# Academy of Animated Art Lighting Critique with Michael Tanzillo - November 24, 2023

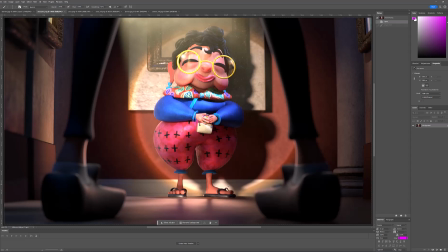[8:21]
So it's just because we're at a little bit of a goofy angle where we're like looking directly along the ground, but it almost feels like her very sharp feet are standing on blurry ground. So maybe it's just a matter of playing around with it,
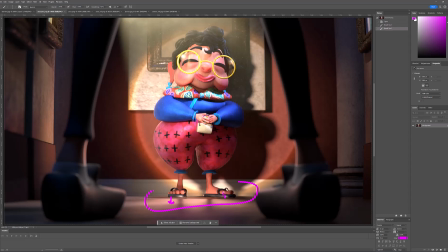[8:33]
but like opening up a little bit of the making a little bit less depth of field blur right in there to make her feel more grounded in that space, I think could help a lot too. In terms of compositing, so because I know that was something that you asked about too.
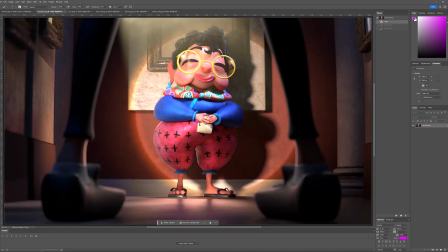[8:52]
So a couple things. So we when we're working on animated shots, one of the things that we tend to do is like, I love these dust particulates that you have, but we try and keep them off the character's face,
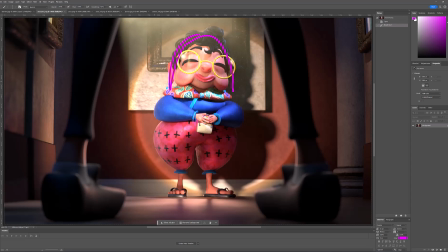[9:07]
like artistically, in a way that it doesn't feel like you're just cutting them out, but you're trying to create like a clear path to the character's face. The other thing, and again I mentioned this in the last one, was like I added to every single image that I've ever done is just like a little bit more diffusion to this.
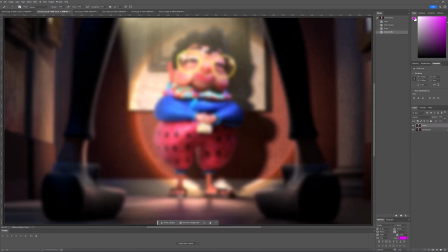[9:24]
So really dialing in these bright points a little bit, in that they're going to create some.
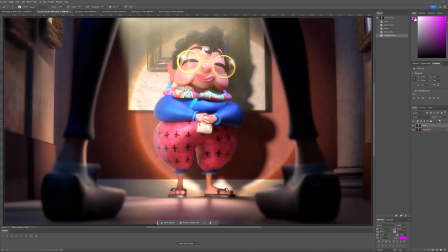[9:32]
It's not like the volumetric fog, but just like some extra bounce around the scene, and it kind of simulate that would be great in the comp as well.
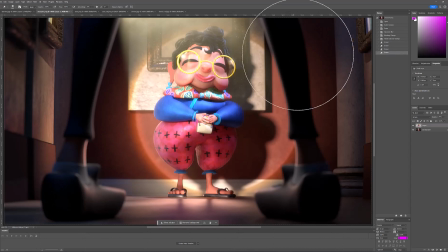[9:42]
So again, just taking it down around the legs, down in the foreground, other dark areas here, and then really allow that to kind of dial in there. It's a little bit strong.
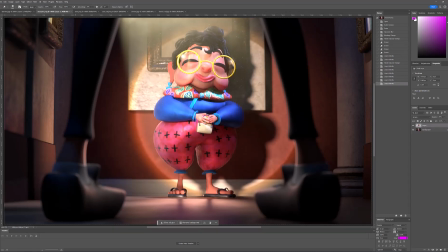[9:56]
Something like that. Unless she stole the picture on the wall back behind, I would again, back to a framed picture thing, I would maybe put something in there, but it depends on the story element.
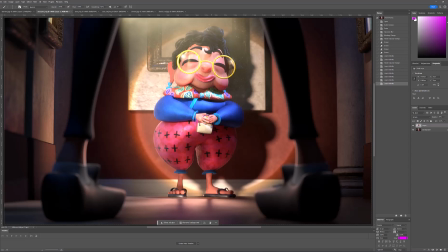[10:11]
But in terms of her lighting, I think she's looking. I think the lighting and the shaping is looking pretty good. The only area that's kind of throwing me off is the ear, and that just might be the design. But it's like it feels very. It feels like there's detail missing there.
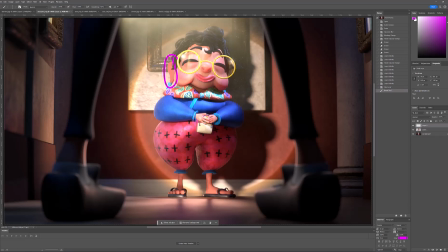[10:29]
So maybe it might just be a matter of just toning it down so we don't see it as much, and just putting some light on top. But it feels the ear feels a little bit flat. I like the value that you have in the character in the foreground. I like that we got a little bit of rim, but it's not distracting. Like definitely tying it into the scene.
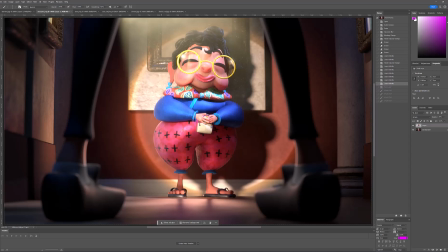[10:48]
But yeah, that's pretty much it. I think. Yeah. That's all I have for this one. All right, cool. Let's hop over into Sarah's now. So Sarah's, yes.
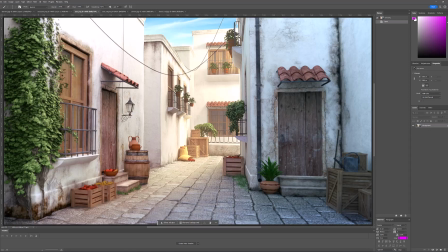[11:01]
Saw some feedback going in. I think it's great. The notes on the leaves is true. Like leaves are. You really want to hone in on two things in order to make them look good.
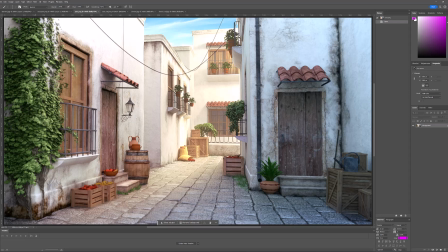[11:16]
Number one is getting specularity on them. Leaves are waxier and shinier than we ever think. So getting some specular variation in these, and then also like Robbie was saying, the translucency, subsurface, like getting a little bit of the light passing through them as well is very crucial.
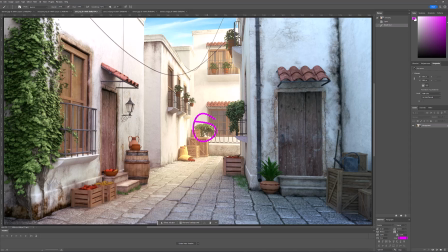[11:36]
Mostly in like the direct sunlight areas for sure, but definitely in the shadows as well.
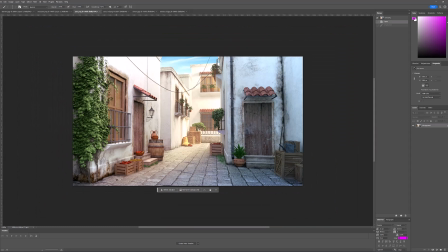[11:41]
Maybe a little bit of that in there as too. In terms of this image as a whole, I still think that we can get a little bit warmer with it, and totally your call.
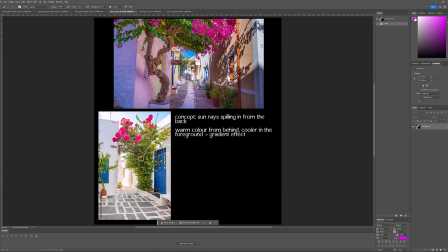[11:53]
And again, looking back on the references they provided, there's so much secondary bounce light, especially in this one. Like look how much pink that wall is, and even in this one, like it's the warms feel a little bit warmer. I know it's kind of color balanced for the shadows, but there's a little bit more warmth in there overall.
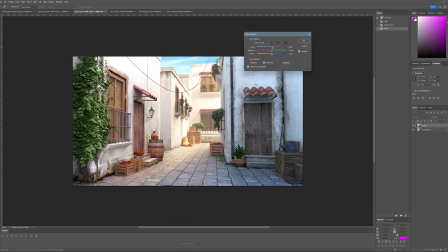[12:12]
So I'm just gonna try and push that. It's just like really helps sell like the kind of daytime feel of this, and that if you want to like feel some of that warmth in the shadows. Additionally, I think that we can do a little bit more with the depth of field.
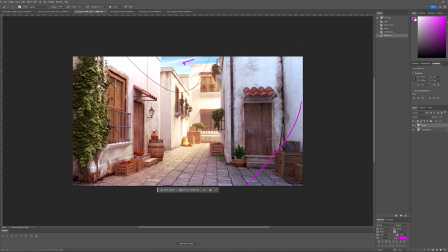[12:27]
I want to feel a little bit of out of focus here, and then that sky in the background be a little bit out of focus too. Sorry, just looking at the shadows real quick. I think they're good. Yeah, those feel pretty natural.
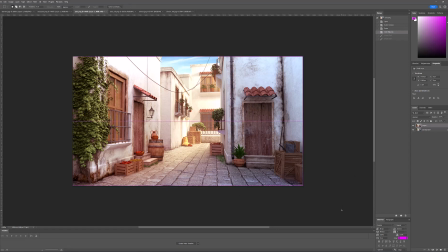[12:42]
I also think that we could possibly go a little bit darker in this region, like maybe because there's some of it we're not really seeing. So I think we could theoretically
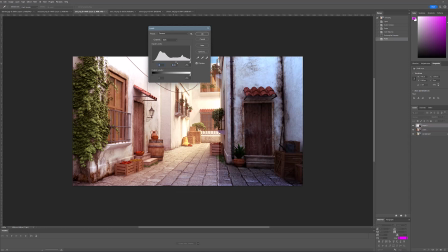[12:55]
get the idea that maybe there's a little bit more shadow darkness in this region.
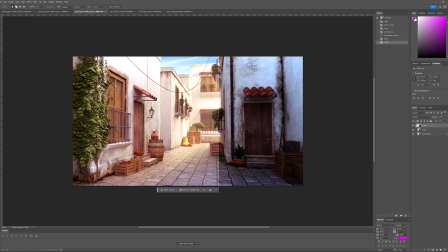[13:04]
And let's see. Yeah, just to kind of structurally play it out to kind of push our eye back into this focal point. Another thing that would really help with this image is, and this happens a lot in this set,
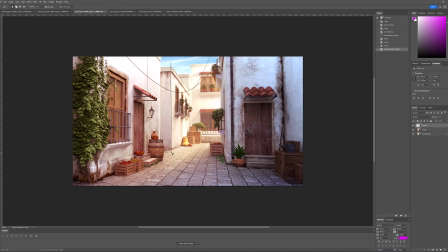[13:19]
and I'm not 100% sure why, but one of the things that I found is that if you can create a little bit of a distinction between this wall and the other ones, it'll help create more depth in the scene. So if I push this back, and let's just for the sake of this argument, just make it a little bit darker.
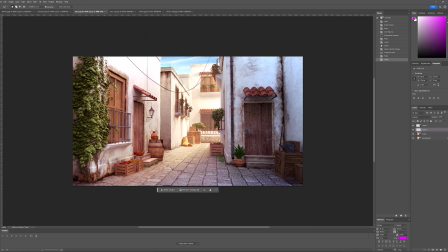[13:38]
You can see immediately like this starts to layer it back a little bit more. And I got this even in the reference image here, like just seeing the differences in the walls, like this wall to this wall, this wall to this wall. Like doing that will help stack us back into the space a little bit more. And that being said, like I think maybe same thing with this wall here.
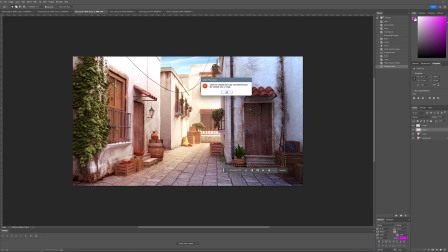[13:59]
So if we distinguish this one from the surroundings a little bit more, no pixels in there.
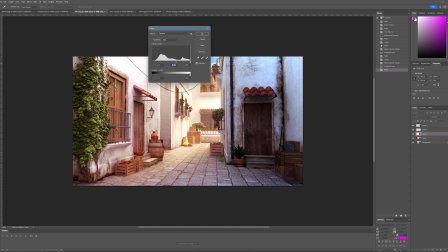[14:06]
I think that'll help build depth back in the scene too. This one's a little bit, because we've now tweaked it a couple times, we're kind of losing values on it, but I'm trying to think, maybe if we just, I don't know, maybe I'll just shift the hue on it or something,
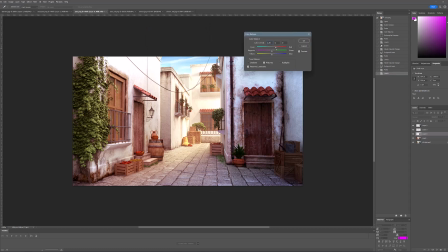[14:19]
just create a little bit of difference. Yeah, not great, but you can see it on the other wall definitely. So try and create some value or hue differences between the walls. Same thing probably with this foreground here. So there's just some value difference between the two.
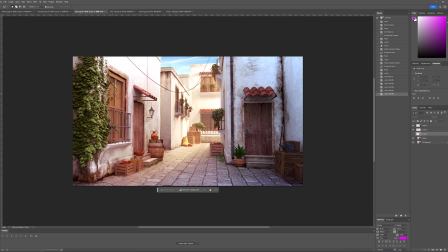[14:39]
Other than that, I think we're looking pretty good. Yeah, this is coming really well. The ground itself, there's a pattern on it that almost makes it feel noisy, in that it just feels like a little bit pixelated, grainy.
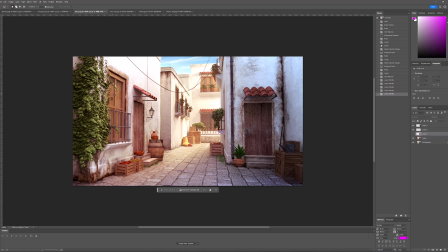[14:53]
So maybe toning that down, because everything else has got like a really nice smooth component to it. But yeah, that's pretty much it. So really nice job on this one. So it's coming together really well. This angle looks nice too.
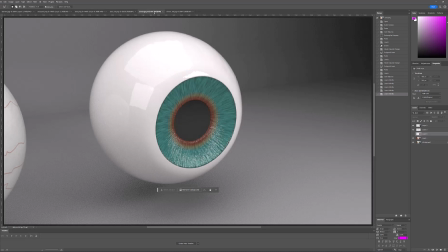[15:04]
It's a little more dynamic than the straight on look. Simon, your post made me laugh.
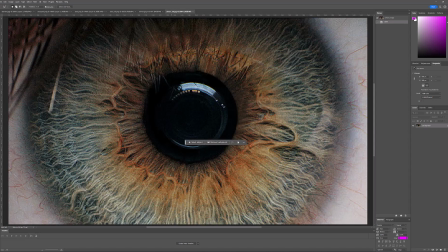[15:10]
about I think you think you made it worse. Totally fine. Jasmine and I used to joke that
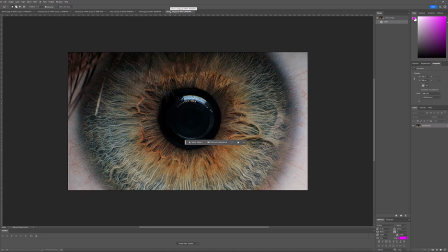[15:16]
oftentimes when we were working on shots, our first iteration was always the best, and then we just slowly made it worse over time until somebody finally told us to stop.
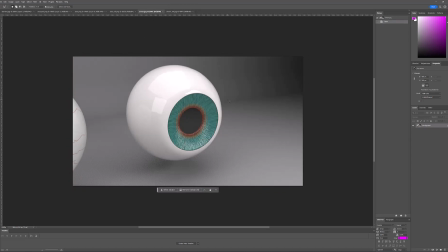[15:24]
But yeah, so I don't think it got worse. I just think that I think we went too far in the other direction with the saturation.
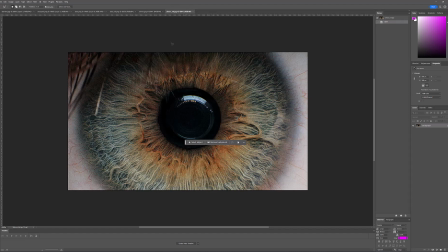[15:33]
Because the thing I really like about this is the subtlety, right? Like the subtle greens, the subtle browns, like the subtle transition between that subject matter, and then like getting the reflections right in the middle.
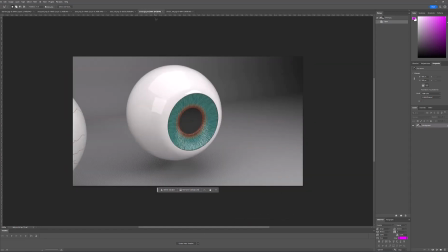[15:44]
Like this subtlety is really, really nice. And I think that we're, if it's like an animated character or something, I think that like you can go more saturated than reality. But for me, in my standpoint, also this bugged me in this image, is like the black points aren't quite right.
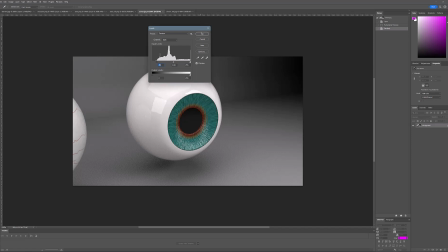[16:02]
All right, we'll get that in there. I think for me, it's all about like two things. One, I can simulate here, which is just taking down the saturation overall and allowing those values to kind of blend together a little bit more seamlessly.
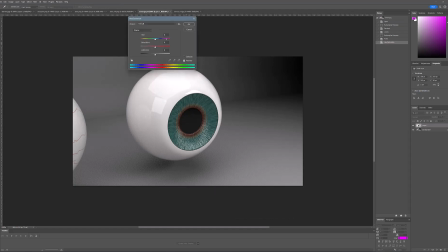[16:20]
And you could probably even go even more than that. Do the saturation. I guess this would be in the cyans. Yeah. Like somewhere down in this region. And then also like softening the transition between the 2 points.